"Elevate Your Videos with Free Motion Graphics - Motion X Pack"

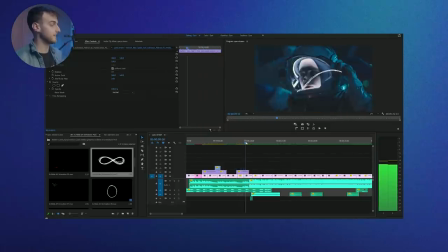[4:09]
It actually lines up very well with the kid's eyes, with the boy's eyes, to the hand of the astronaut in the next one, where he turns on his flashlight. And again, to draw the eyes to the part of the shot that we want the viewer to look at.
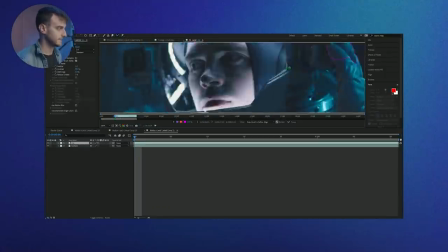[4:18]
So for this clip of the astronaut turning on his flashlight, I want to bring it into After Effects, and I want to rotoscope it, specifically around his finger where he touches his flashlight.
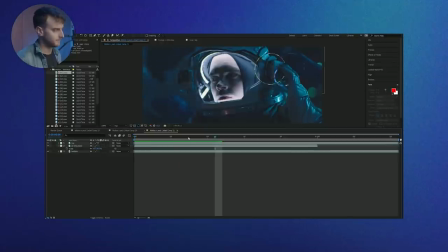[4:25]
And let's add element E01 for our futuristic hologram effect. And when he presses the button on his helmet, it looks like it's kind of popping out.
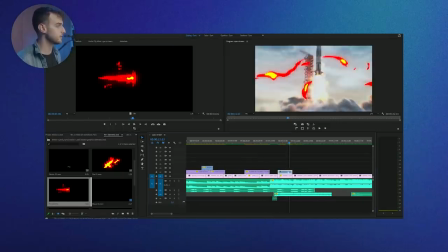[4:32]
And let's move on to the next one. So for this rocket ship clip, I really want to go all out with it because there's just a lot of fire.
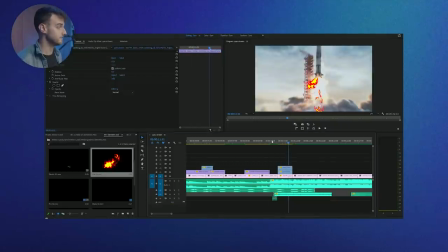[4:38]
We have a lot of smoke elements and a few fire elements. So I really want to go all out with it. Let's take fire 02, fire 01, smoke 02, and smoke 03 from the elements So pack. We're just gonna scale it down, position it, and rotate it to fit the shuttle in the best way that we see it illustrate the shuttle and all the fire and the smoke.
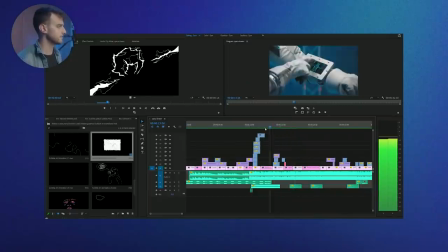[4:58]
Then also let's add smoke 01 from the extreme transitioners pack to carry us to the next clip. I wanna use this transition as if the smoke is completely engulfing whatever camera is filming it. Okay, so let's move on to the next clip. So probably one of my favorite clips.
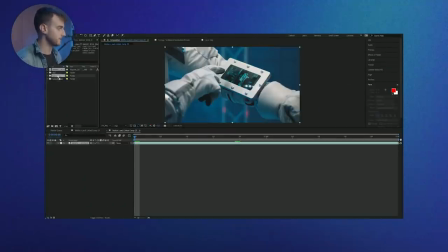[5:09]
Let's actually bring it into After Effects. So let's create a dynamic link, and then I'm gonna do two layers of rotoscoping.
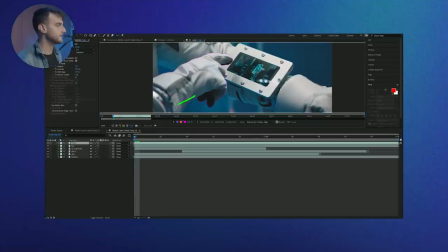[5:14]
So the astronaut from the background, and then the astronaut's finger from the rest of the clip, and I'll explain why.
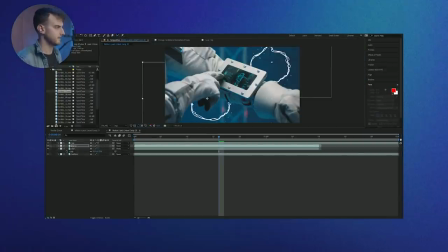[5:20]
So let's put scribble 07, and let's just duplicate it and knock them out of sync, because I think they look too uniform when they're on together.
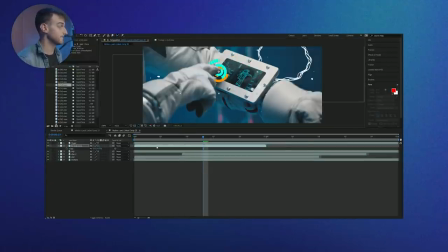[5:26]
For his finger touching the screen, we'll add element E14 underneath the finger layer, and then let's just time it up and position it in 3D space. So we're gonna tick this little square box, and we're gonna mess with the orientation of it in 3D to make it look like a hologram as well, and then we're actually placing it within that reality,
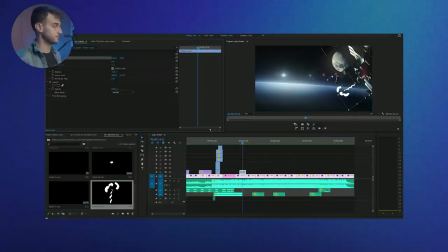[5:42]
within that scene. Okay, so for this shot, the wide shot of the astronaut next to the space station in space and the planet behind him, let's add smoke 01 and smoke 02 just to add a bit more interest and draw your eyes to the space shuttle and add more movement. And let's add also E29 to the star behind it.
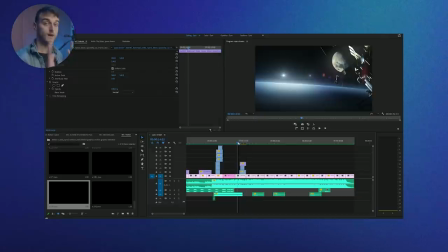[6:01]
Basically, the reason why I wanna add more things to this is because since it's a wide shot and everything's moving in slow motion, it looks like it's a still image. We wanna add more movement to it to really draw attention to these different elements going on.
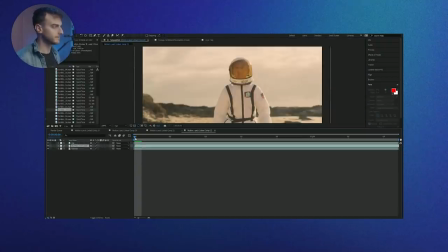[6:12]
So for this clip of the boy walking in the desert, actually, I'm gonna bring it into After Effects because I wanna add an element behind him.
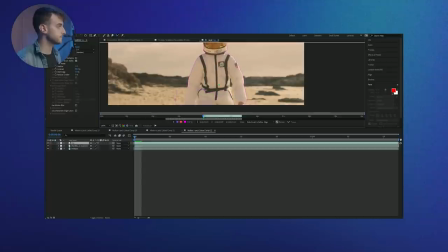[6:17]
So let's do another rotoscope. So let's duplicate this clip. Let's rotoscope the top clip, and let's add animation, scribble animation 22. Go back into Premiere Pro. Let's add a transition from the first clip to this clip. Okay, cool. So let's actually try something.
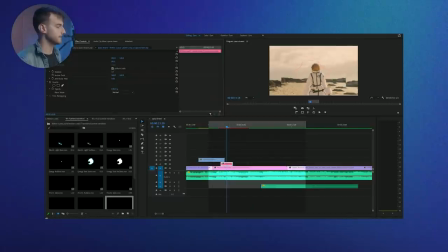[6:30]
Let's actually duplicate the clip within Premiere and let's scale it down a little bit to give a bit of a jittery kind of like punch in, punch out effect, as if there is like an aftermath from the energy surge that just transitioned us into this clip.
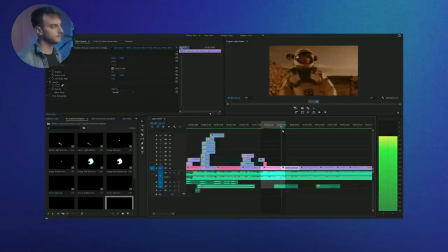[6:42]
For this one, I don't think it needs much. Let's move on to the next one.
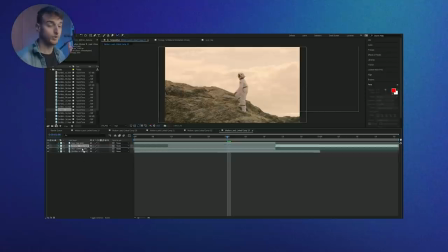[6:45]
Okay, so for the two clips that I also cut on action of the boy walking up on the rocks and the adult astronaut walking up on the rocks,
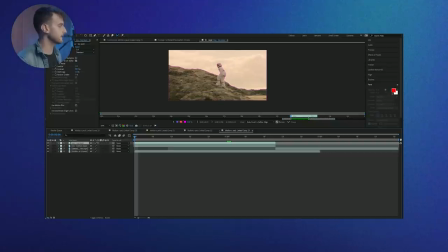[6:51]
let's bring both into After Effects and to rotoscope both of them, and let's add scribble 13 to act as the boy's imagination of the sunlight.
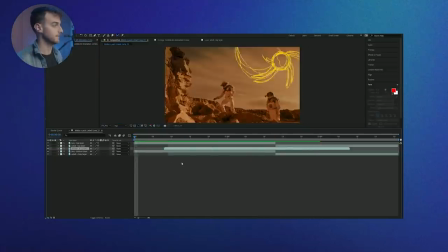[6:59]
And this actually ties in the clip even more than just the match cut, because the sun animation also continues into the second clip.
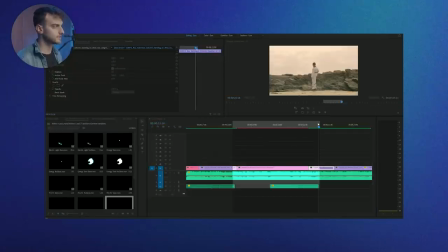[7:06]
So that helps out a lot. Okay, so let's move on to the next clip. I think for this one also, let's just go without any elements, give a bit of a break for a second.
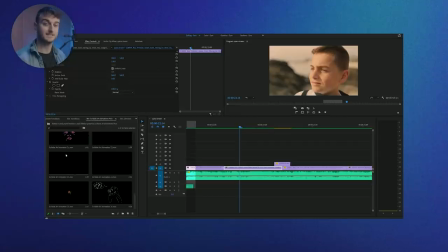[7:13]
So for this close-up of the boy, I felt like we're almost kind of like seeing into his thoughts. So let's use scribble 07. Also, it's the star one from before, but it almost looks like a thought bubble in the beginning. So the Motion X pack does have a speech bubble pack, but I want to use scribble 07 for this. And then let's transition to the next clip, which is kind of similarly framed because it's one is exterior, one's interior, but it's both of the boy looking frame left and both contemplative.
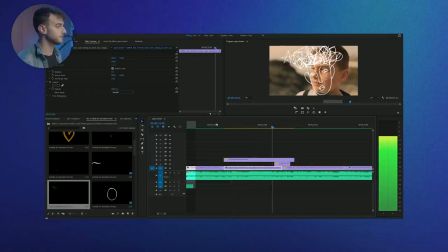[7:37]
So let's see what we can do with an animation. Okay, you know, let's use scribble 15 and let's position it on his face, because I like how it's kind of like, it's almost like he's drawing his own face. So not only is it a match cut, but it's also the animation helping us transition from the exterior clip to the interior clip.
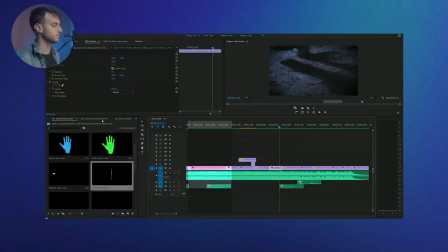[7:50]
Okay, so for this shot of the astronaut's footprint on the moon, let's add a bit more of a childhood flair to it. Let's use scribble 22 and smoke 03. To also draw the attention to where the footprint is, but also to remind us that we're looking at it through a child's eyes.
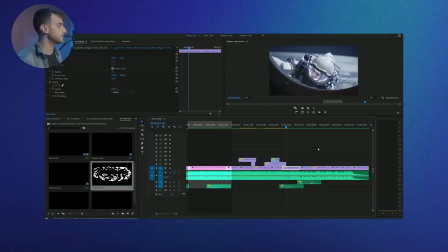[8:04]
You know, like the smoke 03 could also be like a dust being kicked up. So let's continue. For this one, let's give it a break again. So let's transition from that.
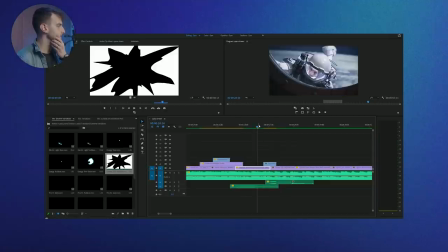[8:12]
Let's use energy shot no glow from extreme transitions. So let's use it to jolt us into the next shot of the boy putting on his spacesuit. And just to add, you know, more flair and energy coming up to the end of the sequence,
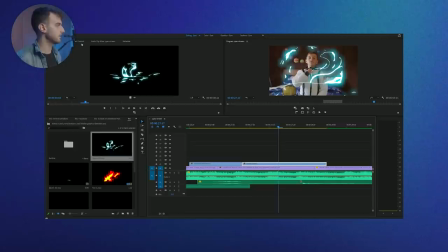[8:23]
let's use the element electric 01 right at the top to make it feel almost like he's a superhero, because it's, you know, like, I don't know, it reminds me a little bit of Shazam, but that's just me.
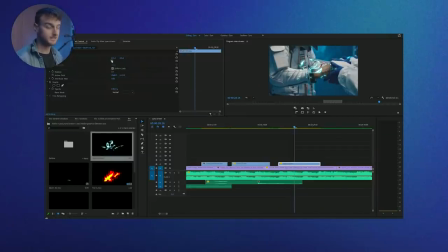[8:33]
Let's move on to the next one, where we're not actually match cutting it, but we are using the same idea. We're match cutting on idea. The boy's getting ready, he's putting on a spacesuit. The adult astronaut's also getting ready, putting on his space glove. So we'll match cut it to the adult astronaut also putting on a spacesuit. As the glove goes on, let's put the electric 01 animation.
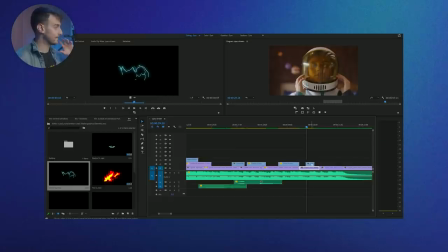[8:52]
So for the next shot of the boy putting on his helmet, let's just add more energy to it, because again, we're coming up at the end of the sequence. Add electric 02, and let's frame it to fit right on his helmet so that it looks like it's running up his helmet.
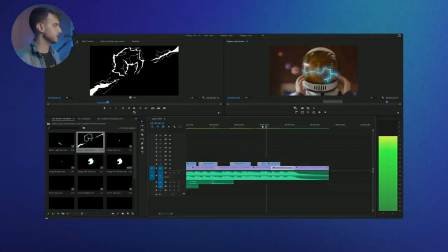[9:03]
Let's use the transition electric light no glow from extreme transitions.
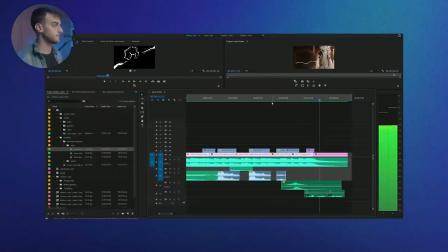[9:08]
And then to transition back out of this one into the next shot, let's use element 18, which is basically just a scribble square, to kind of pull us back into the childhood imagination again from all that higher energy that we were just doing.
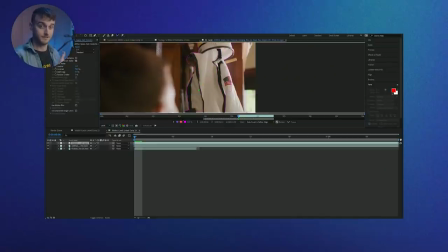[9:19]
For this shot, I'm using the exact same clip that I used in the beginning, also for the end. I told you I'd explain why. The idea is, in storytelling, you want to show the transition of a journey that the hero or the main subject is taking. He has gone through a journey. He's gone through something. He went from point A back to point A, but as a different subject to the story. I'm going to add some sound effects, but we're not going to go over in this tutorial because it would just be a freaking long tutorial. So let's just watch the finished product after sound design and see how all the motion graphics that we added more layers and more depth to the story.
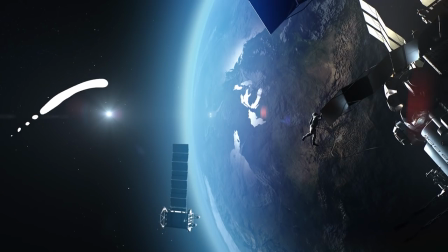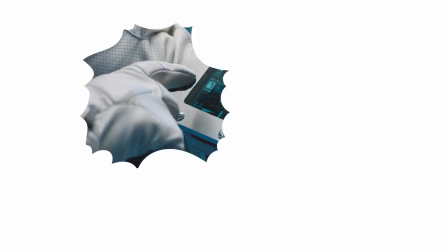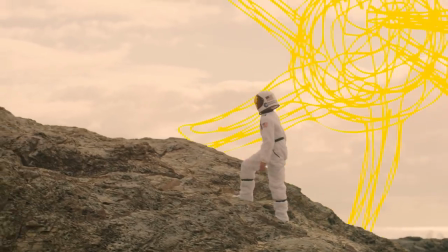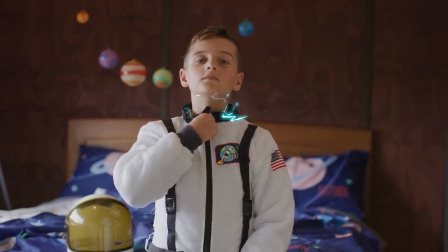Overall, I think the motion graphics really do add a lot to the sequence. They made things pop more and add more movement and just more interest and things to catch your eye to really get the people and the viewers immersed in your story. So if you want to see another tutorial that was done by Yuval using another pack that we put out, I really recommend it. The video is going to be over here. Even though that specific pack's not available anymore, there really is just so much to learn from his thought process. So I wouldn't miss that. All right, y'all, thanks so much for watching and we'll see you in the next video. Bye.